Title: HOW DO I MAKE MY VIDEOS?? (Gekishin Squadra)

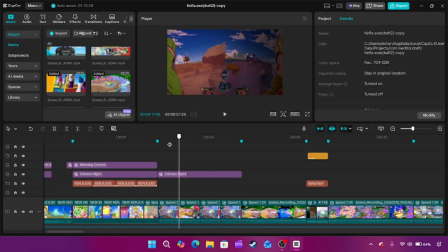244s
My only worry was that, but I was kind of like too deep into it that I didn't want to change it. But I was worried that like, okay, I feel like this is going to hook people in, but this might get people to click off. Because then they're like, what is this video about? They don't know yet, right?
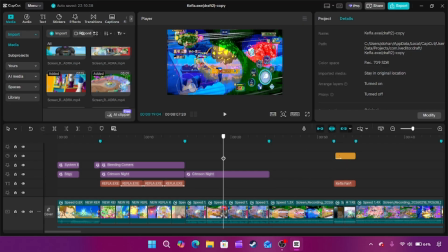259s
It's not clear until the actual gameplay starts. And, you know, that's a whole nother thing. But I put a lot of consideration into these videos.
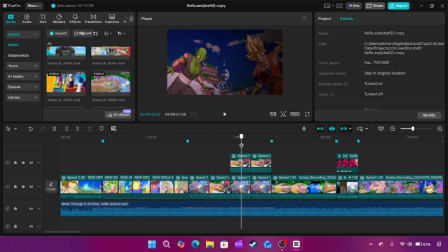266s
So something that, a detail I really care about is frame perfect accuracy. If we look here, these animations are literally doing the exact same things on the exact same frames.
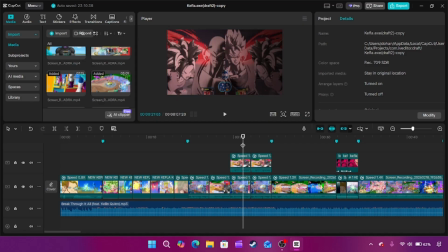280s
That is not easy to sync, I will tell you that. It is not easy, but it is satisfying. I think it's so satisfying. A lot of it has to do with taking the previous gameplay and just cropping it a unique way.
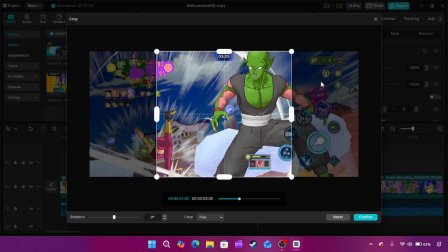294s
Like, let me show you. See, it's cropped to be like centered and only be part of the screen,
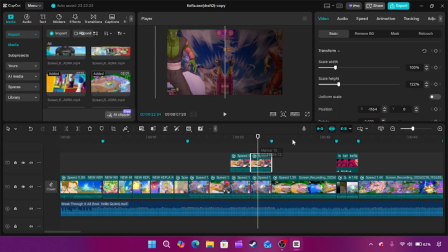300s
just enough that it'll take up like half the screen essentially. Yeah, this is what it would look like normally, right?
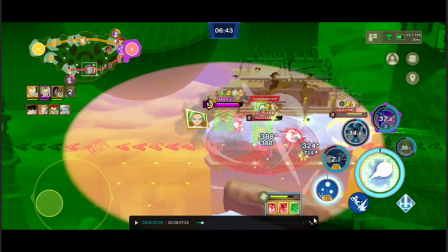308s
And this is not good for the video, right? No one wants to watch that.
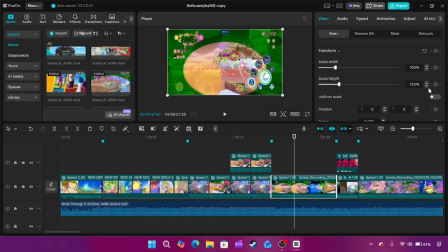313s
So, for this video, I learned that the sweet spot for me is 122 in scale height,
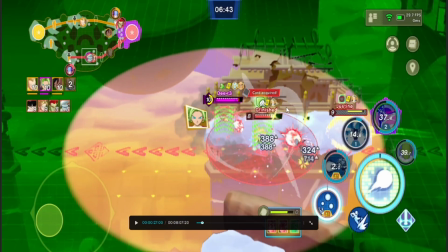319s
and just like that, like you can barely tell because it's only by 22%.
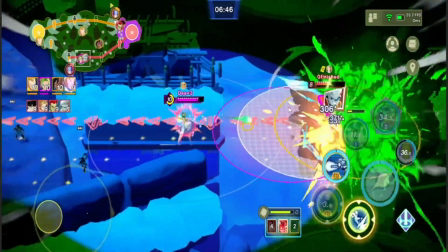323s
That it's not really that noticeable. I think this is the only time it happens in the video,
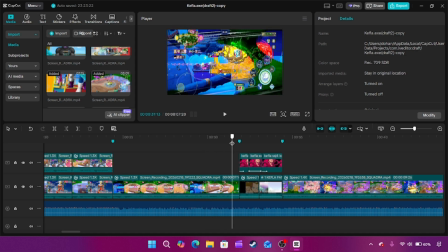329s
but I wanted what's happening on screen to directly correlate with the lyrics of the song, so listen closely to what's being said.
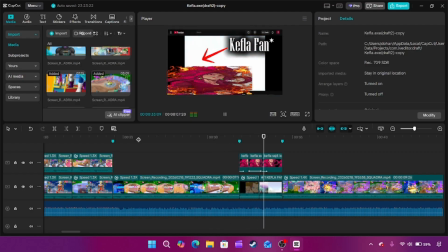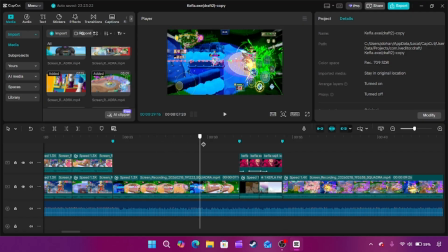345s So, yeah, I've been waiting for the longest time. I can't believe it's real.
And I thought, like, what?
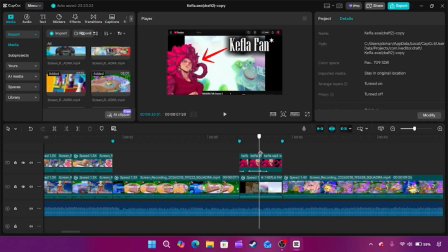350s
How perfect would it be if I put my own reaction to KEFLA getting revealed as I can't believe it's real? Because that's exactly how I feel. I cannot believe that she's in this game right now.
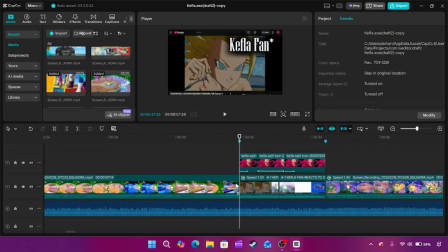367s
Simple trick here. I just put my footage, same thing as before. I just extended the height of it so it filled the whole thing.
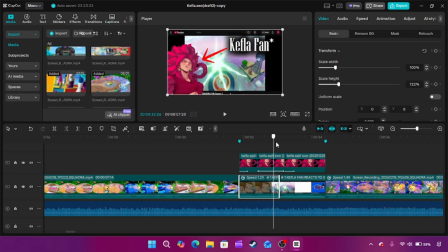376s
I just put this PNG here, and I trick you into thinking it's animated, but it's not at all, really. It's just a still image. I just have it enter through sliding, then I have this effect.
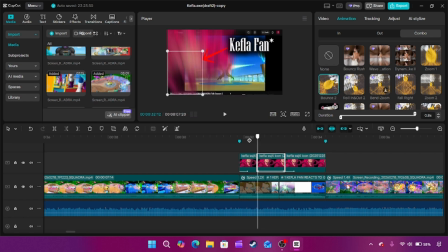389s
Bounce 2 here. I love this part of the video. I think it's a good bit, and it works perfectly with the lyrics, so I was proud of that one.
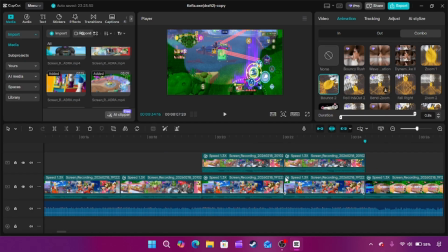401s
Because I'm not even kidding. A big part of these videos to me is song selection and almost like moments in the video. These are things I have planned out before the character even comes out.
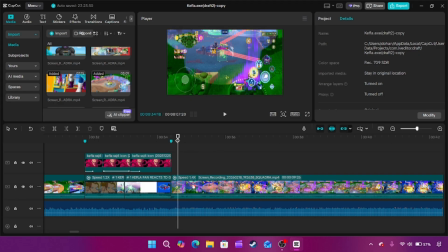416s
The week following the KEFLA reveal, I was listening to dozens and dozens of various songs I could use for the video. And I was like, I gotta find the perfect one. Like, it has to be perfect because this video matters so much to me.
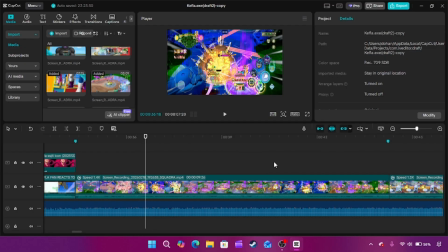432s
So now to talk about the gameplay. How do I edit my gameplay?
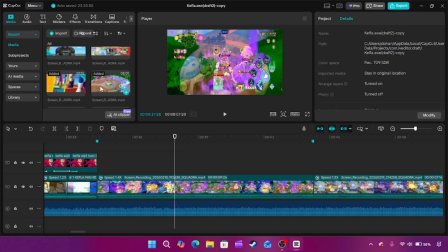440s
The way that it works is that in these kind of videos, let's say I have about 7 matches, which is what this is. You know, you have 1, 2, 3, not counting that one, 4, 5, 6, 7. Yeah, it's 7 matches. And in total, you know, that's minimum an hour of gameplay.
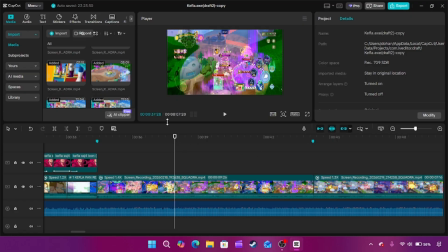459s
You know, maybe even an hour and a half of gameplay. So how do you condense all of that down into just 8 minutes of gameplay?
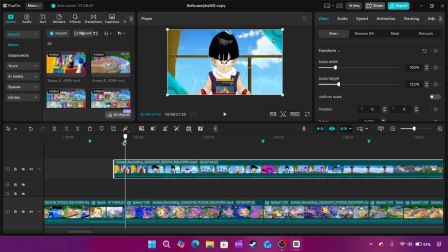468s
Or less, actually. My mindset for these videos is that, and I've technically been doing videos like this since the start of my channel, but the difference was those videos were focused on the matches in total, right? They would just be slightly edited down and they would have music playing, right? And this is technically the same thing.
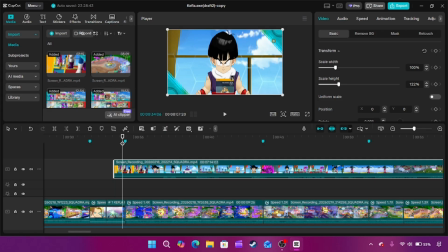486s
It's just edited down gameplay with music.